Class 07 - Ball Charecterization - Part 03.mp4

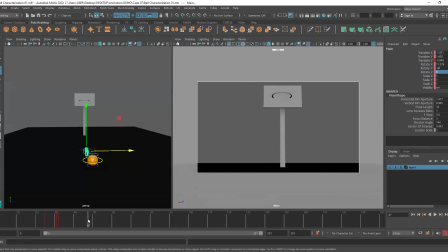Now what I'll do in my last frame at 47, I will press S to lock everything. Everything is keyed. Now again, I want to change the camera and it should be back towards our character.
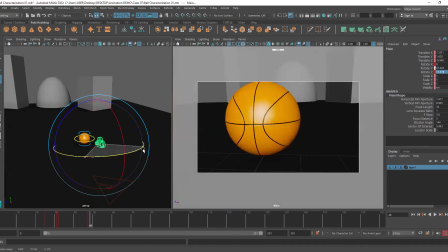So I want to rotate it in rotate Y. So basically 90-degree rotation I want.
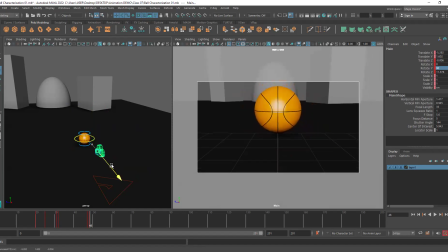And you can see it is very, very close to the character. I'll zoom out and I will keep it like this. See the transition.
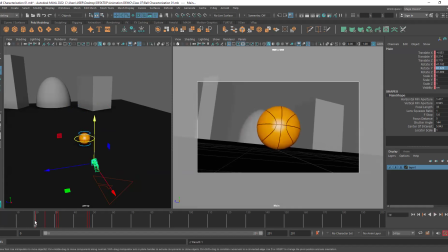When the character entered the scene, it felt like he is, very powerful, strong, and everything, right? So, because the camera angle was down.
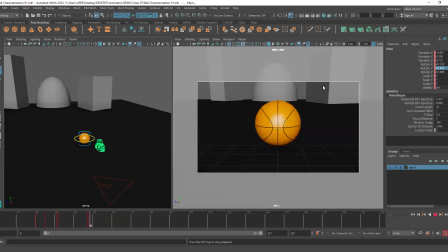Now, after stopping, he looks at the opponent like this, right?
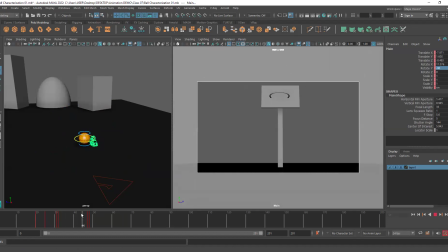He looks at the opponent, and the opponent is so, like,
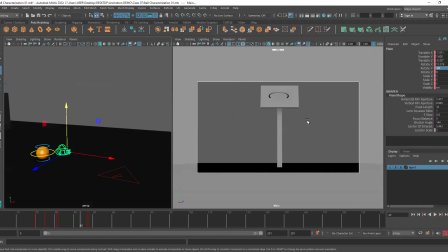obviously mightier compared to the ball because of its height, right? So, therefore, the next camera angle is where I basically make the rotation downwards.
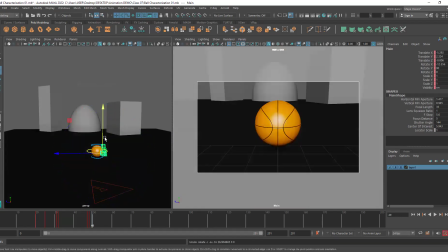Previously, we kept it upwards and translated the camera downwards to show that our character is really powerful in everything. But now the character is feeling slightly, you can say, less determined. We want to show a little bit of a break in his character. So that's what we will be doing.
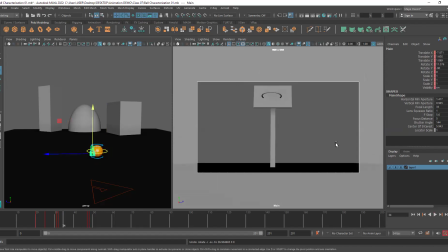Yes, don't worry, it will become clear, Sudhakar. Just give me a minute.
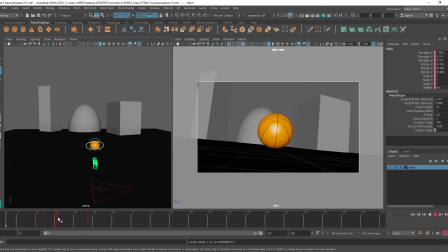Here I am actually keeping it fast paced and I will be adding holds after this.
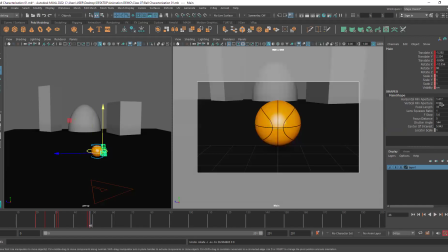Okay. So, yeah, exactly like challenged. He feels challenged.
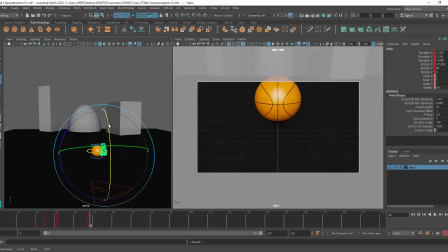So, therefore, I'm keeping the rotation downwards. Okay. Now, here what happened?
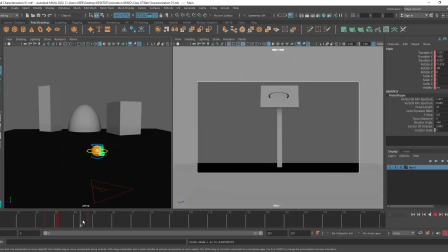The camera was moving in this direction, right? Towards the right direction, it's moving actually.
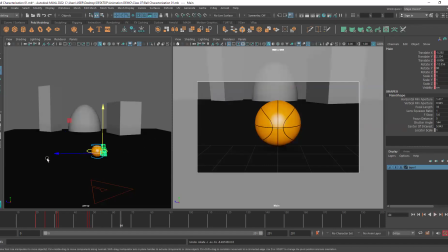Now, next time I want to show the opposite direction. So, I move it like this.
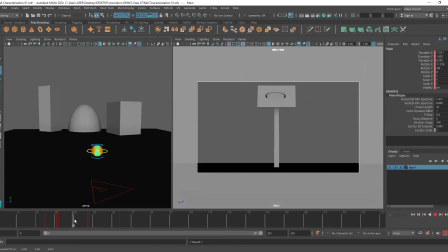And let me just compare. See, here it's moving towards the right, and here it's moving towards the left.
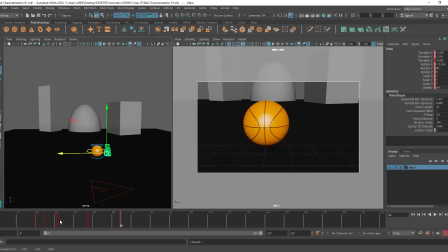Okay. Towards the left, I'm moving. Here it moves towards the right. Here it moves towards the left. Now what I'll do? Again, the same thing I need to change, which is basically making the movement constant.
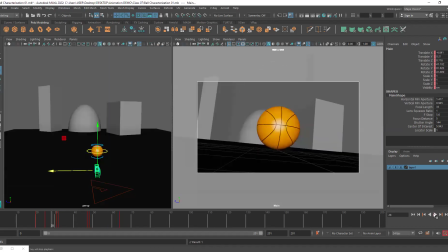So I'll make it linear. And now if we hit play, you can see it's like this.
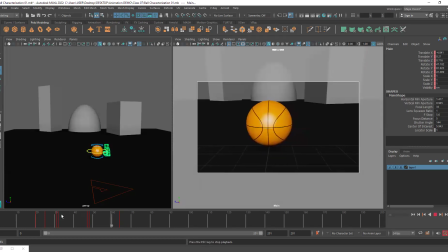See, it looks challenged. So Sudhakar, you see why I didn't add any hold?
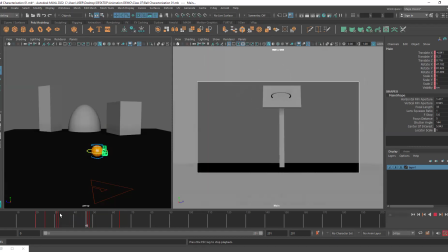Because I wanted to show this challenging part. So it needs to be in one full movement. That's why. No holds there. Okay.
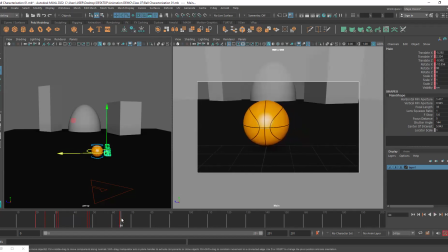All right. So let's see from the beginning.
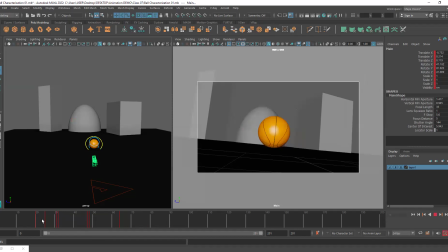So very fast paced it is in the beginning. All right.
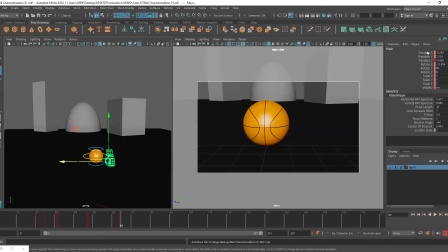And yeah, I'm putting a key here in the last frame. Now, definitely our enemy is stationary, but the character is obviously not stationary.
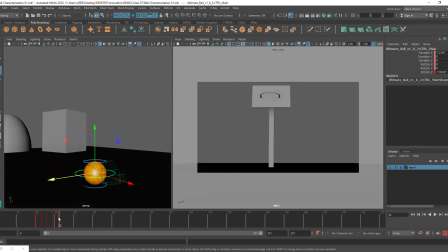We want the character to move. You can see the last key that I added was at frame number 32, and there's no key after that.
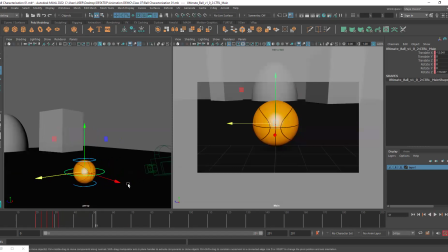Now, this can be problematic if I want to continue animating it. Why? Because I haven't added any stopping keys.
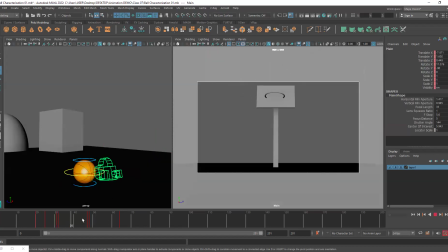Now, we need a stopping key because in between, we are actually looking at the basketball hoop, right? So, till 47, the ball should remain in this particular angle.
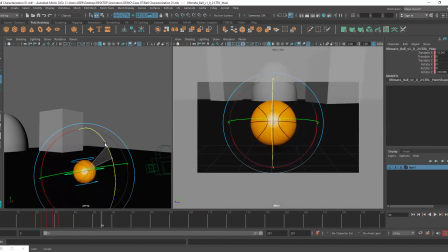Why is this important? Because if I go ahead and animate it, right, you will see the animation will continue right after 32.
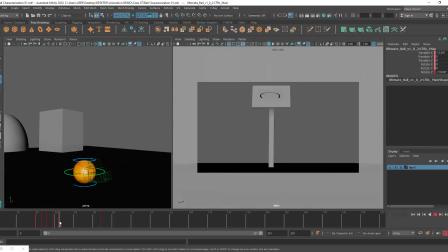See? It's continuing right after 32. So that is something that we don't want at all. So what we'll do is we will check the last camera angle, which is 47. Okay.
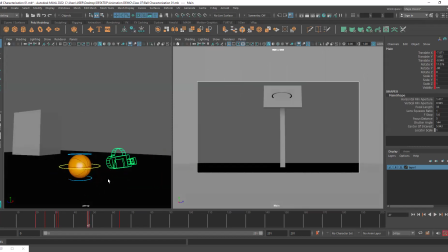So this is our camera angle, sorry, frame where the camera was last in this particular angle. Now I will select all the controllers of the ball and I will press S and lock it. So now you can see it is locked. It's no longer moving.
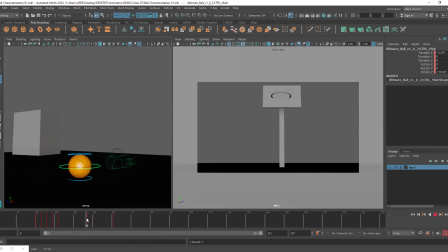So if I go ahead and add any animation, you can see till 47, there's no movement in the ball, and after that it starts to move. Okay, that's why stopping keys are extremely important. So everyone understands what the stopping key is about, why it is important.
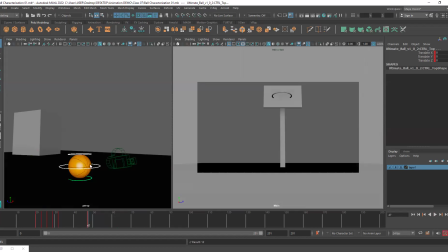Is this clear? Yes, so that you can also do the over shoulder shot. Sure. I'm just keeping it simple so that most of the people can do it. But if you have different ideas like this, you can definitely apply it. Okay, not a problem.
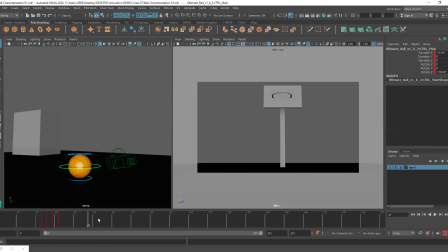All right. So now, uh, basically, what I want to do here with the camera is we have around 10 or 12 frames of change.
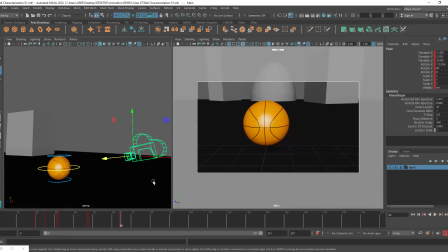Okay, for the ball, I want to increase this. Right now, it is ending at 64. I want to give a few more frames. So what I'll do is I will take this last keyframe, press shift, click on it, and I'll move it forward.
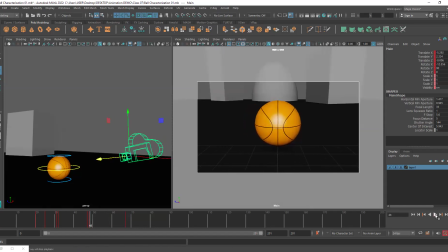So now you can see the ball has more time here with the camera. Okay. There's a reason behind this because I want to animate the ball. So initially, I want the ball to look down on the ground itself.
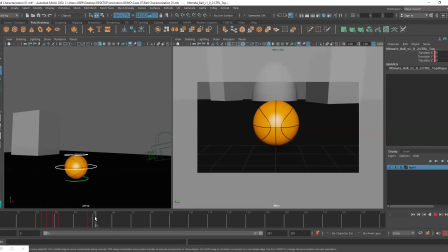Okay. So what I'll do is I will add another keyframe around 51 to lock it again. Once again, I'm locking it. Okay. Then I'll move forward and I'll rotate the ball upwards in rotate Z. I'm doing it very simply.
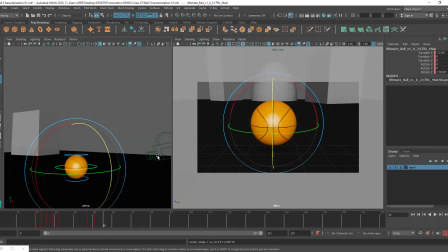We can actually add more movements to this, more anticipation to this. Let's say if you want to add anticipation, let's actually see how we can do that. See, whenever we decide to do something, we gear up for it, right? Especially when you're working with animations, you will be exaggerating it most of the time.
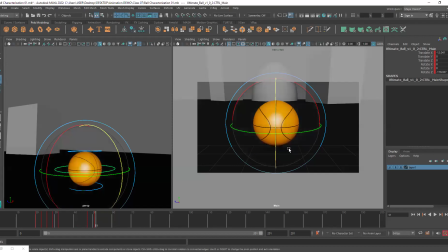So anticipation is also a form of exaggeration. So I want the ball to look up so that we can see that it is,
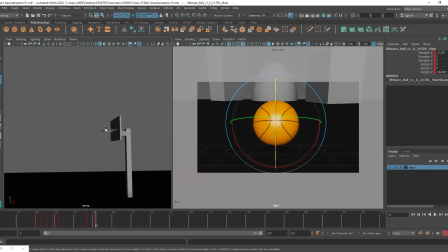so short and it is trying to look at the goal. Okay.
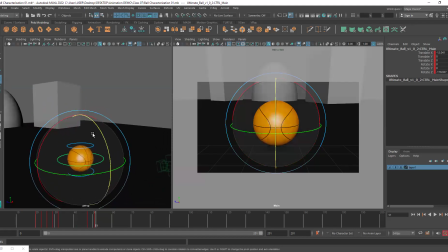So what I'll do here is instead of directly rotating it towards the camera,
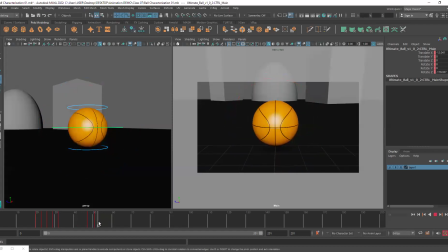what I'll do here is I will first rotate it downwards for anticipation. Okay. So it is gearing up here. It goes downwards a little. And then after a few frames, after 4 frames, it goes up. So you can see what happens.
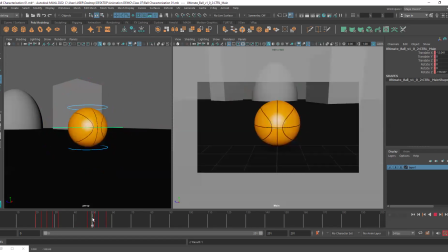It goes down and then goes up. See, let me actually do this again. See, we have gotten to our camera view at frame number 48. Okay. I don't want to instantly start animating right from here.
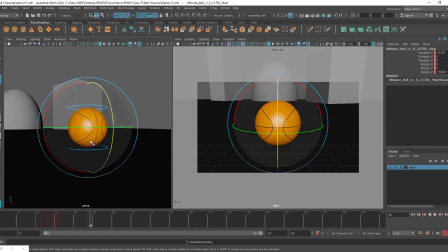I want to give some hold because if we continue animating it along with the camera, it becomes a little bit unreadable. Okay. And people cannot understand what is happening in the scene. So therefore, we want to give it a little bit more of a hold. So what I did was I went around 51st frame.
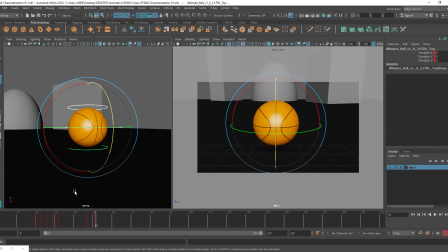I selected all the keys and I selected all the controllers and basically I keyed everything. So basically I'm going to select everything and press S again to show you. So now you can see everything is locked.
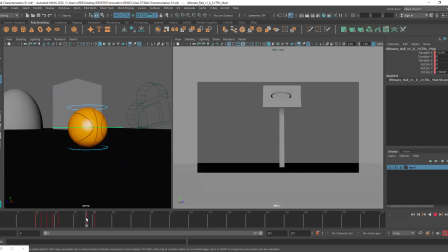If I select this controller, there's no change happening between 47 and 50,
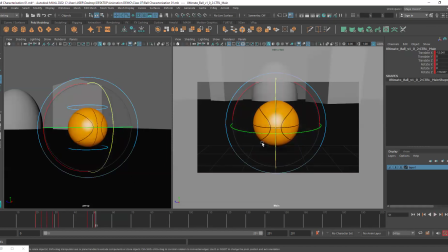but I just wanted to add another hold position, hold frame, or a stopping key. Okay. Therefore, there is no movement in between these frames. Okay. Now what I'll do, I want to add a bit of anticipation.